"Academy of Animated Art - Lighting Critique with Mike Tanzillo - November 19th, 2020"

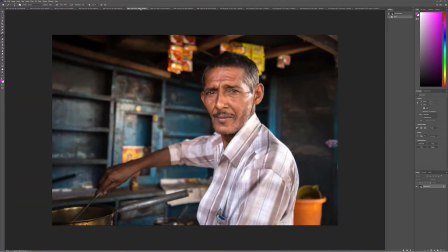I personally was more drawn to like these, where the
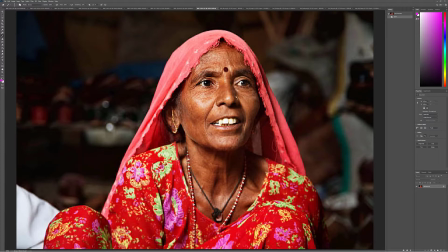level of the character in the foreground over a darker background is really popping out, because then we can get the value to pop and we can get the saturation to pop.
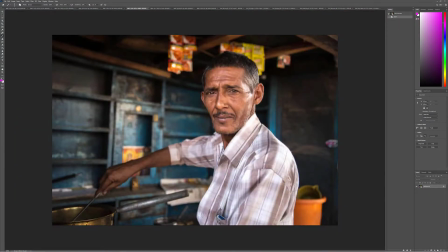And I think that's really dynamic. Like here, his skin tones are brighter than the background's. The background's a little bit bluer. And so I think that could work out really well. So let's hop over into the Maya file.
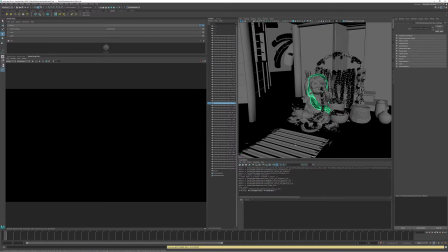And just for showing my setup, I've got the viewport here, script editor down here. This is just like the basic, if you go to Windows, Workspaces, rendering standard. And then down here is there's no lights, but you can see this is the window there.
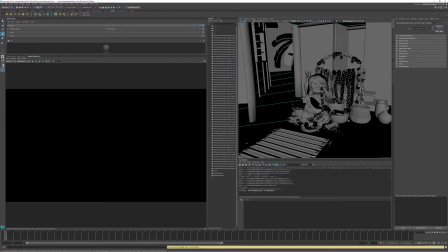The render view there. So we'll fire that up here in just a sec. So first of all, let's take a look at the scene. So we've got her,
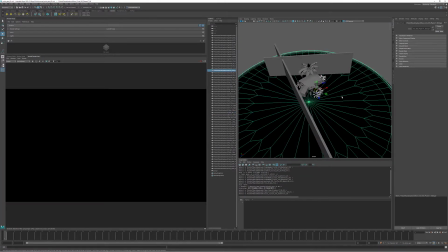we've got kind of some mock walls there, this base, this opening, we got this cart,
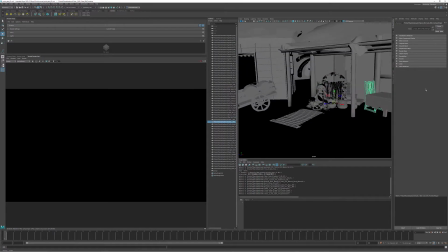a couple setups here, and I don't have the true shaders on them.
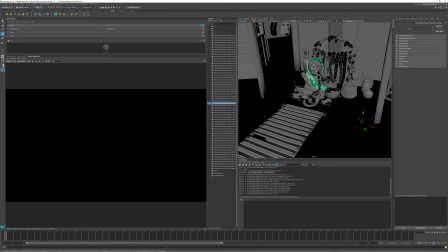I put everything just like in a basic. I'm using Arnold, so an Arnold standard shader on it, just so we can kind of play around with the lights as a whole.
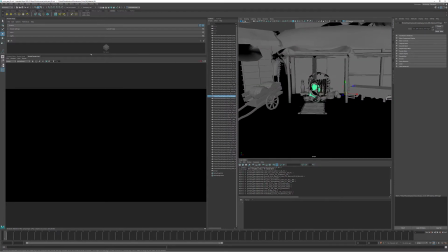So the first thing that I want to do is I kind of wanted to simulate your camera setup, which let's take a look at that for just a sec. So we've got this.
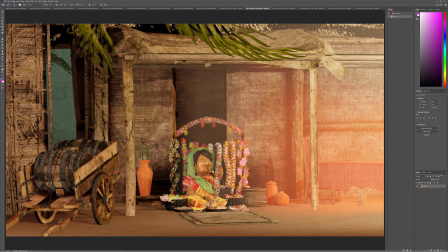It's a little bit further back, a little pulled up. And I did want to talk about that a little bit.
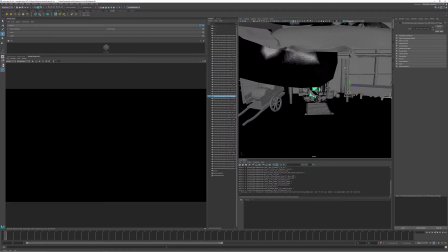So and just because you have options, right? So like one of the things that happens is if I model something,
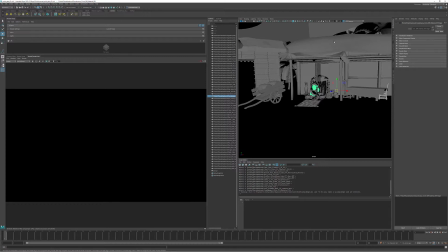or if somebody I really like a friend of mine who is, she's really funny and she's fun, like I want to include everything that somebody has given me. So I have a tendency to pull out a little bit too much, and because I wanted to kind of see everything that was created. And sometimes what happens is it creates a scene that's a little bit less
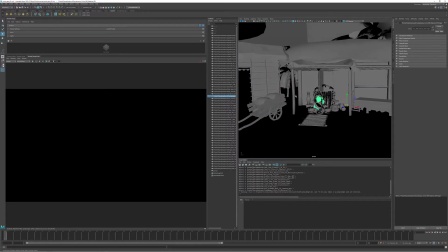intimate and a little bit less realistic.
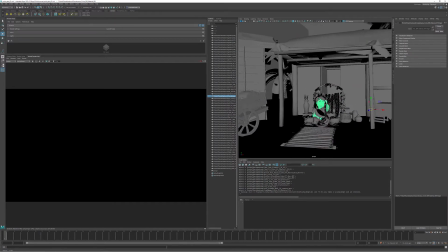So sometimes I will go ahead and push in a little bit more,
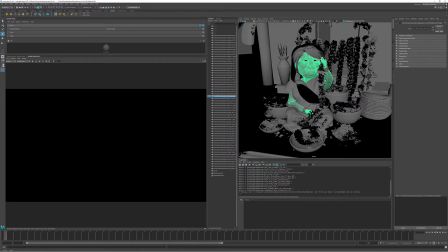and that will help to really help to make a more intimate, more close connection between. Because again, if this is all about because now if we're in here, it's more about the character, than out here, it's more about the environment.
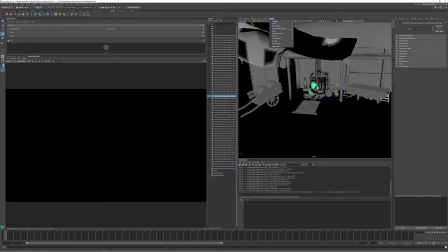So that's more of what you want. And then I always encourage people. Let me switch over to my other camera because I have another camera where you can kind of see the resolution.
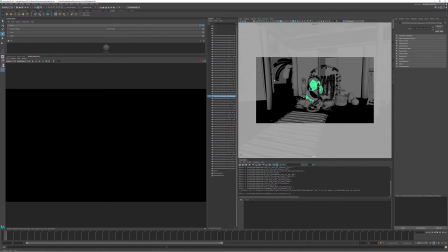So this is just like a standard, HD resolution on something. Since this is a still, we do have the options of like. Let's see. Let's select the camera.
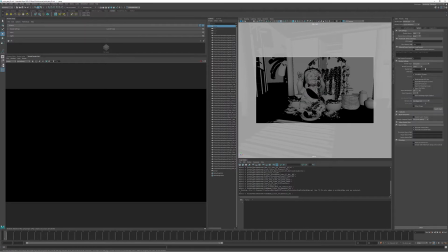Oh, actually, sorry. Let's we do have the option of going a little bit more,
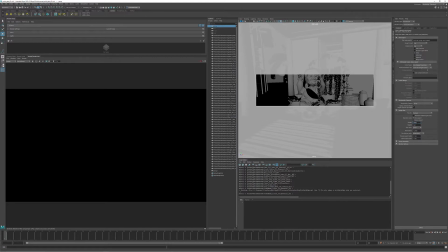like more wide angle if we wanted to go like more cinematic about it. Additionally, since this is kind of a portrait, we can go the other way with it
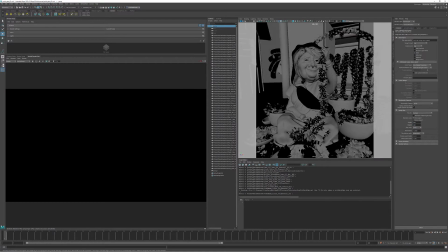and make it more of like portrait lighting, like this, make it more of like a vertical orientation. Really, totally dependent on you. Let me just go back to. I'll just go back to this for now.
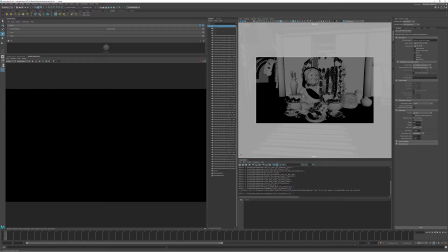So if we're doing just like standard HD, it would be like this. The other question that you want to ask is what you want your aspect ratio to be. So like right now, by default it's like 35 millimeter. That's fine, but it's pretty, I don't want to use the word boring, but it's pretty standard.
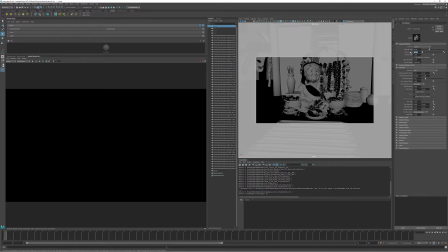So with portrait lighting, lots of times, and again, this depends on if you want to focus in on the character or on the environment. With portrait lighting, you may want to shift it to like an 80.